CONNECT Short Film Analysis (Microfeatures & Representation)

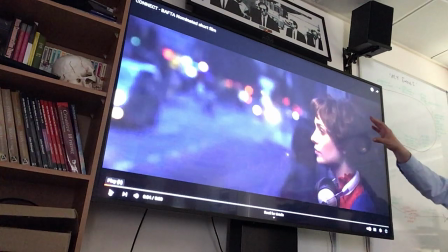8:13 She is in focus, and the background behind her isn't, so we know that she is the focal point. But very quickly, we are intimately introduced to this character.
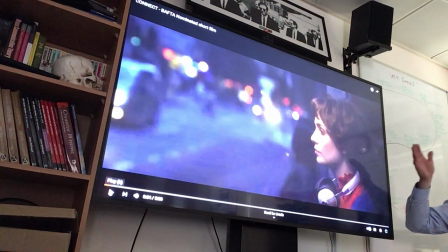8:27 And from representation, we can see that she is this young-ish, delicate, white female. Pixie-like hair. She has headphones on,
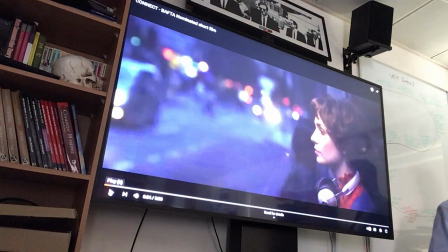8:41 which I would, from my perspective as a middle-aged male, I would say implies kind of youthfulness with the headphones. It's more, you tend to see more young people walking around with headphones like this rather than older people, okay?
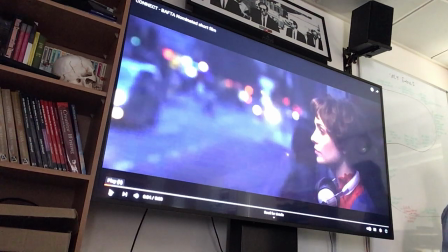8:56 There's no criticism on that, it just tends to be stereotypically, to my eyes, more that way. Please do disagree with any of these.
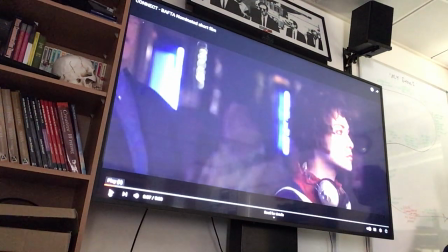9:06 The camera tracks in towards her to emphasize her importance to us. We then have a reverse shot from the opposite angle,
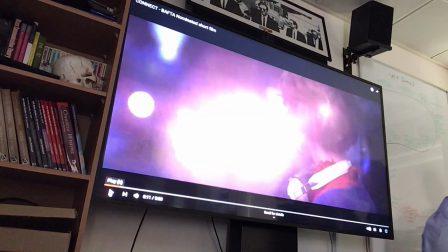9:16 and we see her looking, and we can hear a bus approaching.
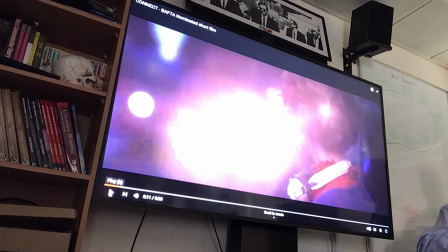9:22 All of this is diegetic sound. Diegetic means within the universe of the film, okay?
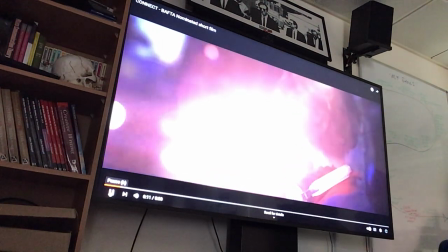9:29 The bus approaches.
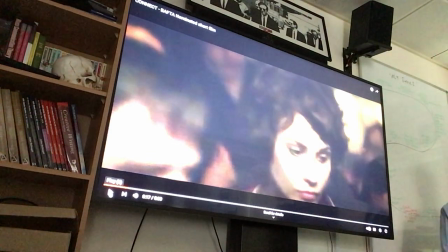9:36 The door opens and we can see the function of her being there is to get on the bus. It is going into evening time. How do we know? Because the environment is dark and the lights on the buses and cars are on. Therefore, we can assume what's she doing? Going home.
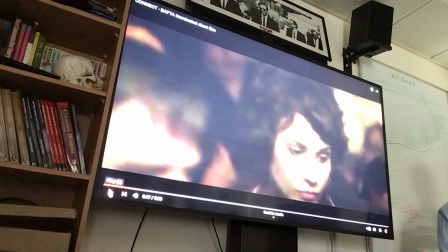9:55 I don't know whether from a day of work or from college or something like that, but she's going home. She is on her own. She's quite isolated. This plays into this next action, which is quite interesting. Although she's front of the queue straight away,
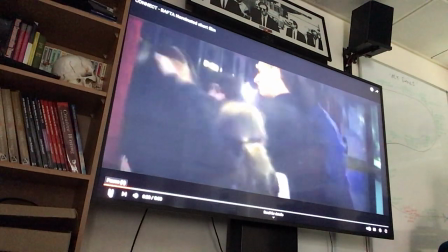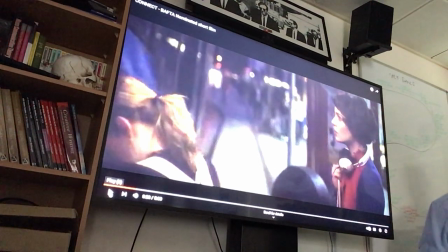10:17 she is bumped and hustled to the back of the queue. Did you notice anything from the sound as that was happening? The shoes scraping? Did you hear the bumps of the elbows and like the oof, oof, oof?
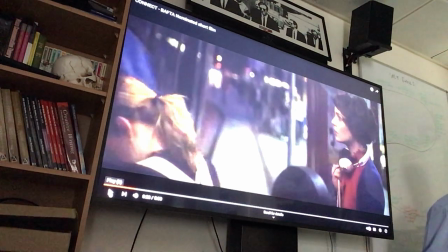10:34 It was almost like her being beaten up. Is a single word said? No. Is she unhappy at this? How can you tell? Facial expressions tying into performance. Actor's performance is telling us from the unhappiness.
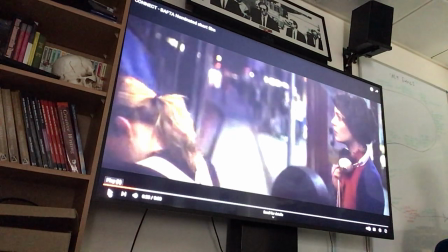10:52 She looks like she's quite dejected and quite upset by what has happened. She's not crying, but imagine, can you feel sympathy for her? Can you relate to her? Can you feel like if that was me, I would feel unhappy as well?
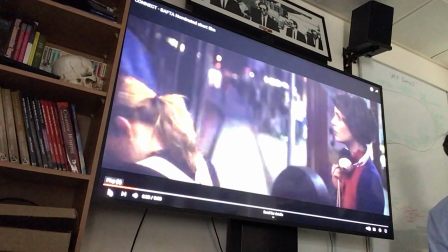11:10 Good, that means that you are being aligned to her. You are recognizing her to begin with, and you are being aligned to her as a character.
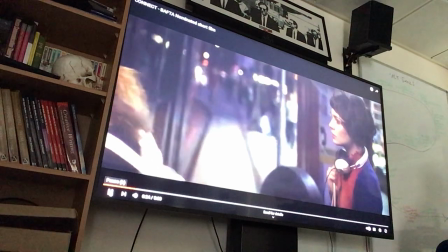11:19 You feel sympathy for her. She sighs and she steps onto the bus.
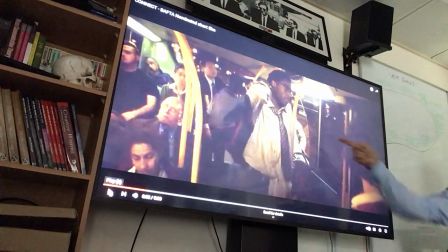11:31 We then see, from her perspective, because it's an over-the-shoulder shot, the first instance of the next main character of this film, which is this binary opposite to her, this middle-aged, approximately,
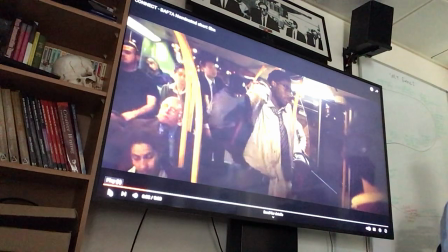11:47 black male character. We mentioned before about the importance of his costume. He looks like he's dishevelled because he's come from a hard day of work himself. He looks like he's had enough of himself.
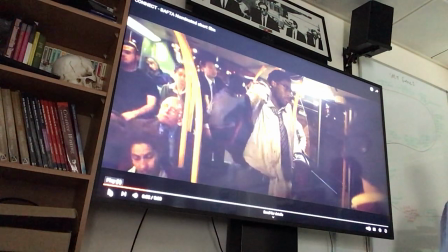12:05 He's got this bag over the shoulder, which is kind of like a I don't care kind of pose. Now I've had enough of today. And it could be seen, can you notice how it's ever so slightly, what kind of angle of shot is this?